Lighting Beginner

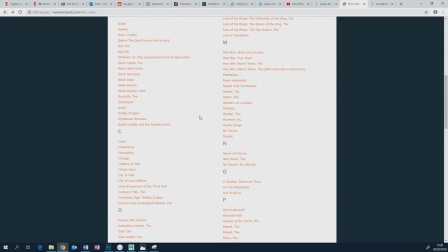And what I did was, I chose a Western, because it's a Western, isn't it?
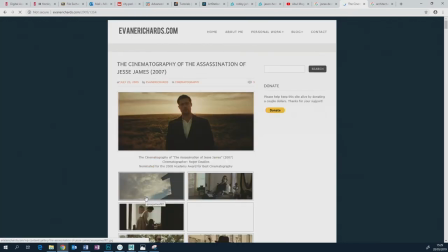I chose The Assassination of Jesse James by the coward Robert Crawford, which is an interesting film to watch if you haven't seen it.
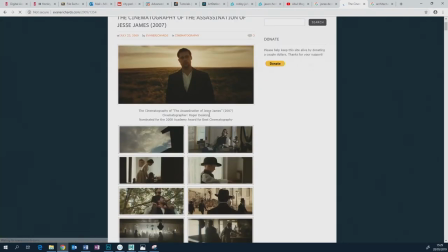It's got some very, very distinctive cinematography by Roger Deakins, and he's also one of my favourites. He's a British cinematographer, getting on a bit now, and he always works with the Coen brothers these days.
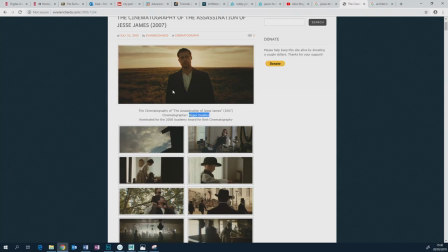If you got the DVD or Blu-ray of WALL-E, Pixar film, there is an amazing, upsettingly short, though, little extra on it, because Roger Deakins was called in to Pixar to chat with the lighting artists,
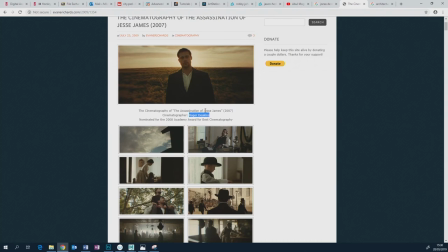because they wanted to make their, they wanted to up their game on the lighting for WALL-E. They wanted it to feel sort of both more naturalistic, but also they felt that they were missing some kind of magic secret sauce
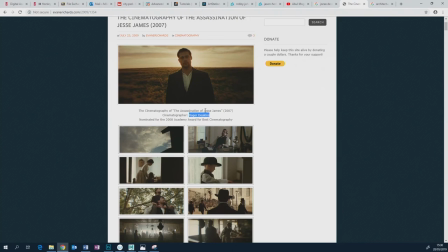that maybe a cinematographer, a live action cinematographer, especially one as accomplished as Roger Deakins, might be able to give. So he came in and he gave them a talk, and it's on the extras of it, and it's as I mentioned, it's short, but it's very, very sweet.
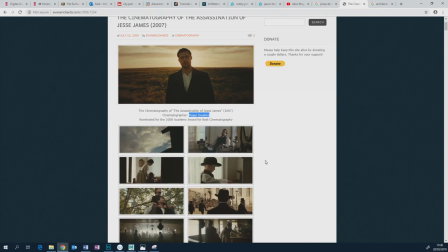So if you have got that, watch it, or watch it again, because he knows what he's talking about, Roger Deakins.
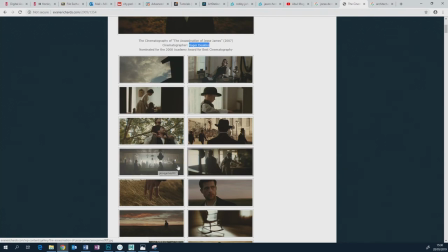He's someone who also is not afraid of using justified light and pushing it to the point where you can hardly see anything else.
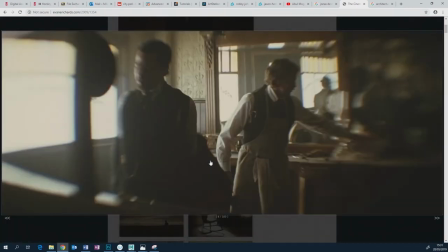He uses very distinctive, deliberately bad lenses on this film as well, to have a lot of blurring. Almost makes you feel like you've got some kind of macular degenerative kind of disease going on. But notice again, distinctive light sources coming from here. Not afraid that this goes totally black.
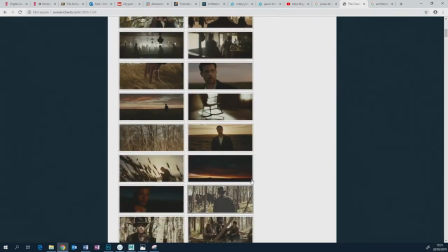Doesn't matter. He's got some shots in here that are in a completely black backlit.
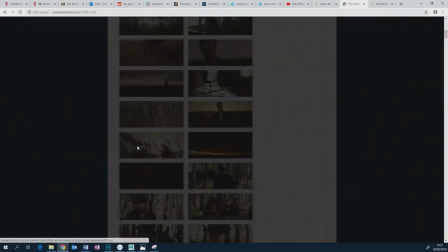You can't see anything at all. And they're also super simple. Just silhouettes.
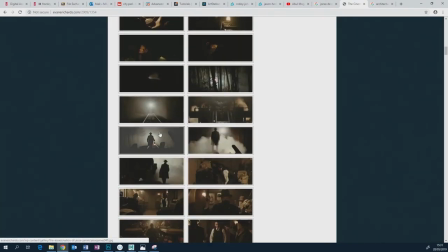Anyway, I went in here and I was looking through. I mean, this was one. Just two light sources in this shot.
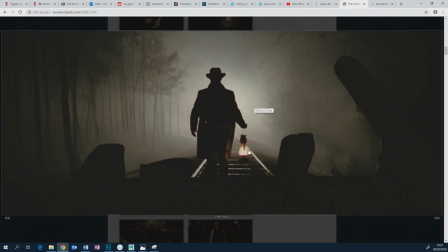Backlight. And a little bit of sort of what this might be called an accent light. Just adds a little bit of accent, a little bit of flavour to something. But apart from that, it's really, really simple. But it's still really balanced. Nothing's burning out. Nothing looks like something's wrong.
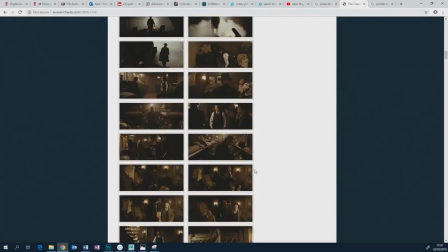Nothing looks like it was done by chance. But anyway, I went to, where is it?
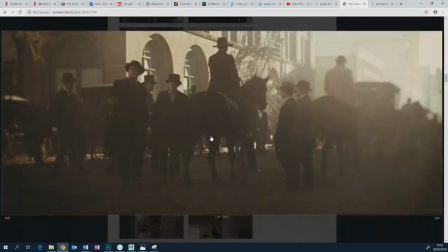This one. I wanted to get roughly this kind of feel, this vibe. So I looked at it and thought, what's going on here? It's almost monochromatic. It's kind of sunsetty or sunrisey, but it doesn't feel very warm, I don't think.
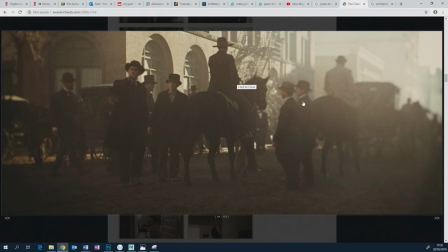It feels like a very cool kind of temperature to it all. It feels a bit frosty. And it's also extremely hazy as well. So this is the key things I wanted to get when I lit my environment. I mean, it's a completely different scene setup and stuff.
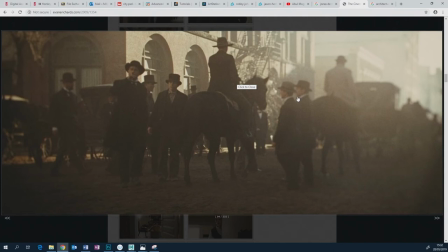So in this case, I wasn't trying to get a one-to-one copy of this because I wanted to do a lighting exercise. I didn't want to do a modeling or texturing exercise. So I just chose that Western scene that I've got because it was roughly similar.
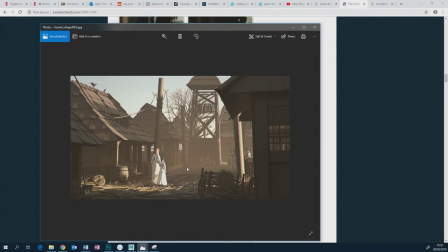So I thought, right, it's got to have lots of haze. I probably could have gone higher, could have put even more haze if I wanted to simulate that look. But I knew that haze was important and the kind of monochromatic kind of feel was important. And even though in that film still, Brad Pitt's character isn't highlighted,
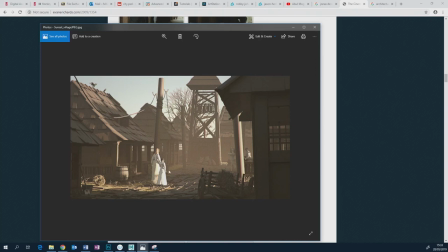I wanted to be creative and I thought those two figures should be highlighted. So I'm going to treat it as if they were the characters and they had to be lit. They were the focal point. Everything else is secondary to making sure that they're the focal point. So we're not using a key and fill light in this in this time to
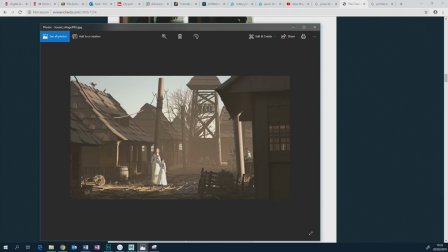sculpt and mold the 3D geometry of their faces.